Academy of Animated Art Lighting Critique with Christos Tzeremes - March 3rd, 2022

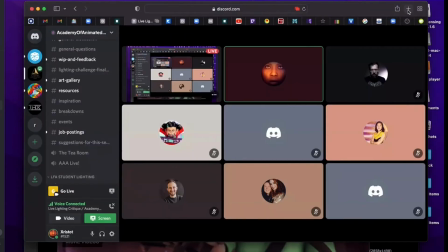16:40 let me see if I can.
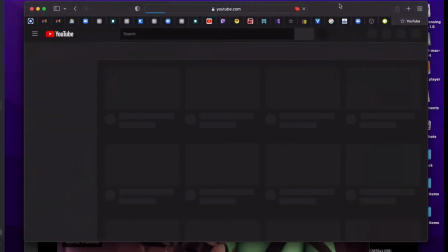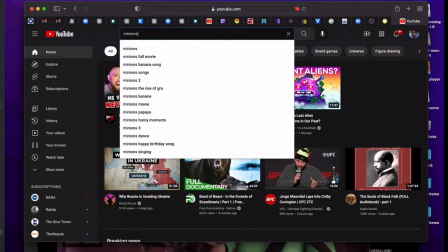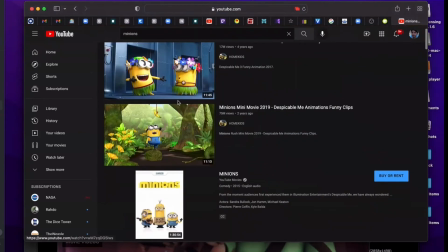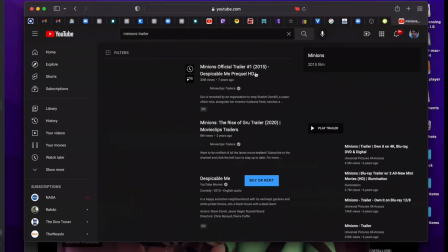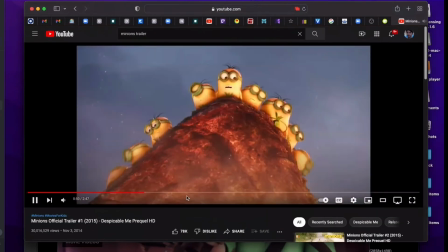17:08 I might not be able to find it here, but
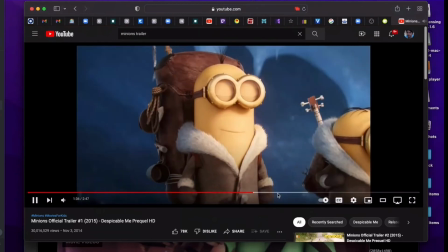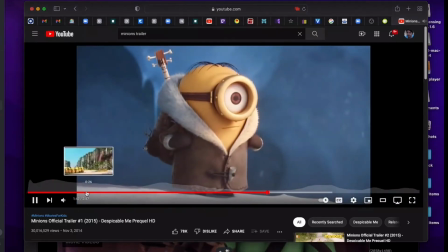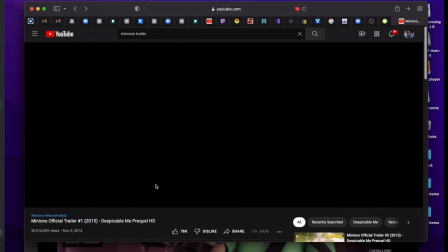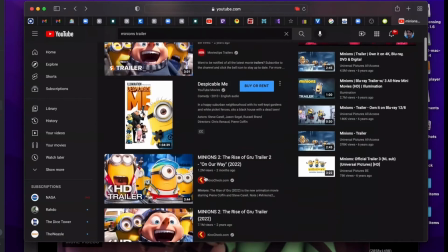17:29 let's see.
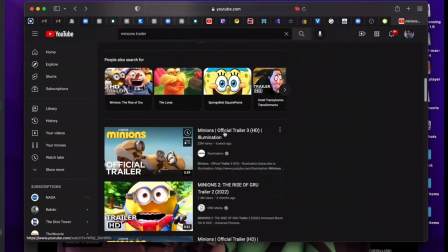17:32 I want minions too. There we go.
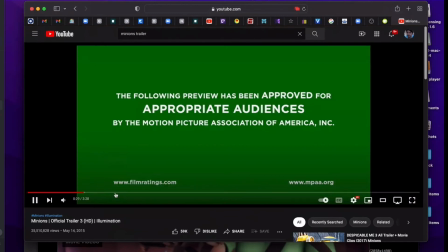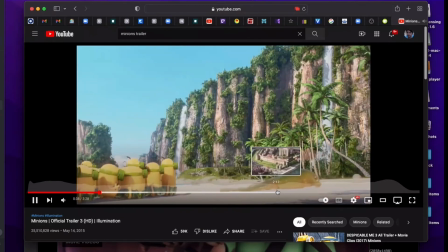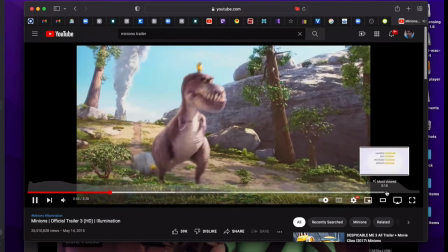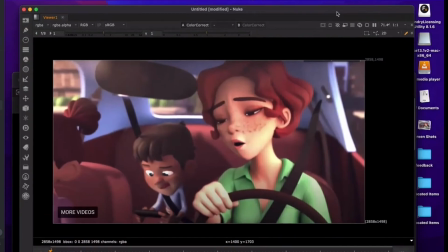17:55 Sorry, I don't think I'll be able to find it. But if you look at like any reference, I'll try to find some and I'll post it. If you look at a reference of like being inside a car, you'll see that like the exterior is usually like really blown out, and it's just because the inside of cars are really dark.
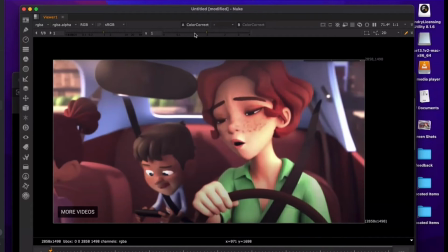18:12 You're not getting a lot of sky. You're not getting a lot of like other, lights.
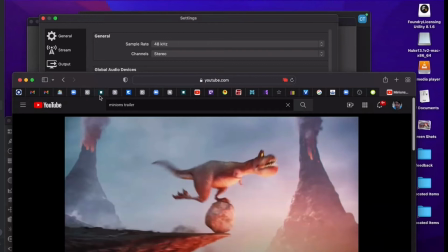18:19 And let's return back to.
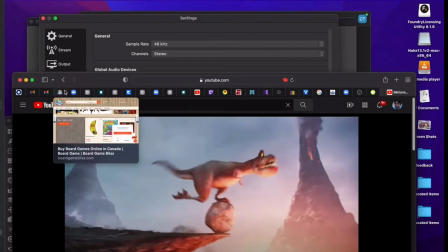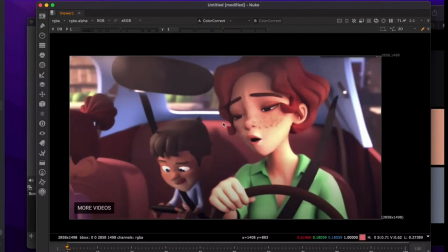18:27 You're not getting a lot of like other lights in there, and so you have to like increase your exposure to like really read the characters. So I can't really. Let me see if I can.
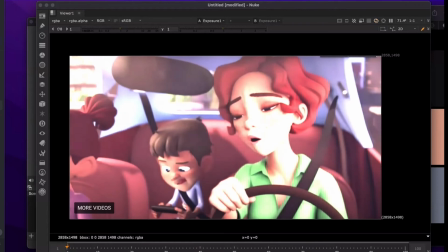18:43 Can't really show you what that would look like because these frames really don't support it. These like regular sRGB frames.
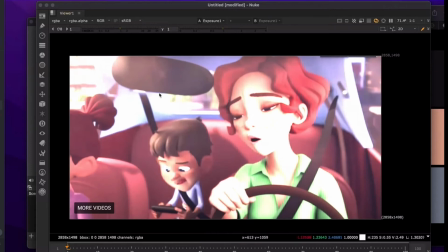18:53 But I'm just going to show you like the outside should look something like this, and then like inside the car, you'll get sort of like a more normal exposure level where like corners are still dark,
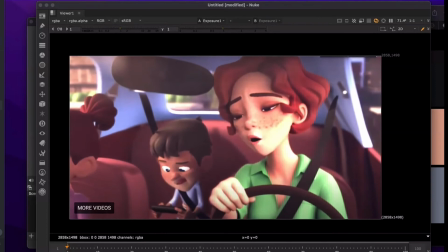19:14 and you're just like trying to, so you'll get like something like this for your characters,
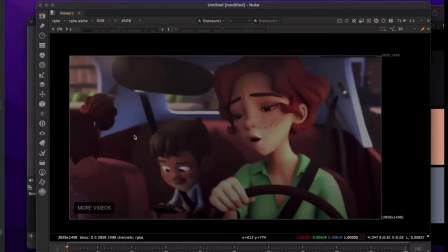19:22 and then like your car might still be a little dark inside. So there's like 3 value structures there. It's like outside, and then inside
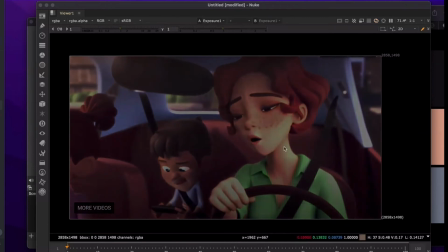19:37 characters, and then like the corners of your like the really dark parts of your car, including like this like top part here. It's kind of an unfortunate shader.
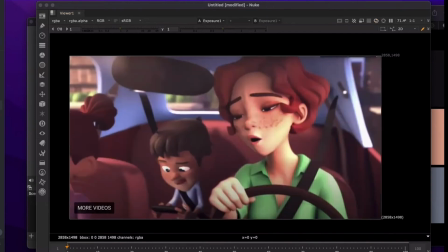19:51 Because it being white, it's going to get a lot more light than this like maroon. So you might want to like either change the color of this or change, either match the color of the car or find a way to,
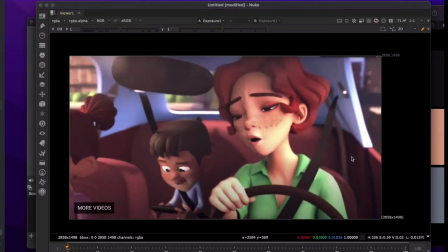20:09 like, or make everything white, or, like you just want like a simple value structure that's going to work. Or you can set up some kind of like light linking or some kind of like nuke thing with like IDs where you just bring this down.
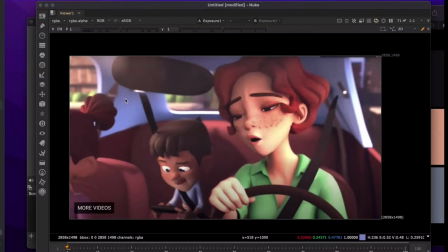20:24 But you just want a way to, not have this like strange value structure in your car between like the roof and the side. But in terms of like light placement and stuff like that, I think it's good. I think you understand like, featuring the characters.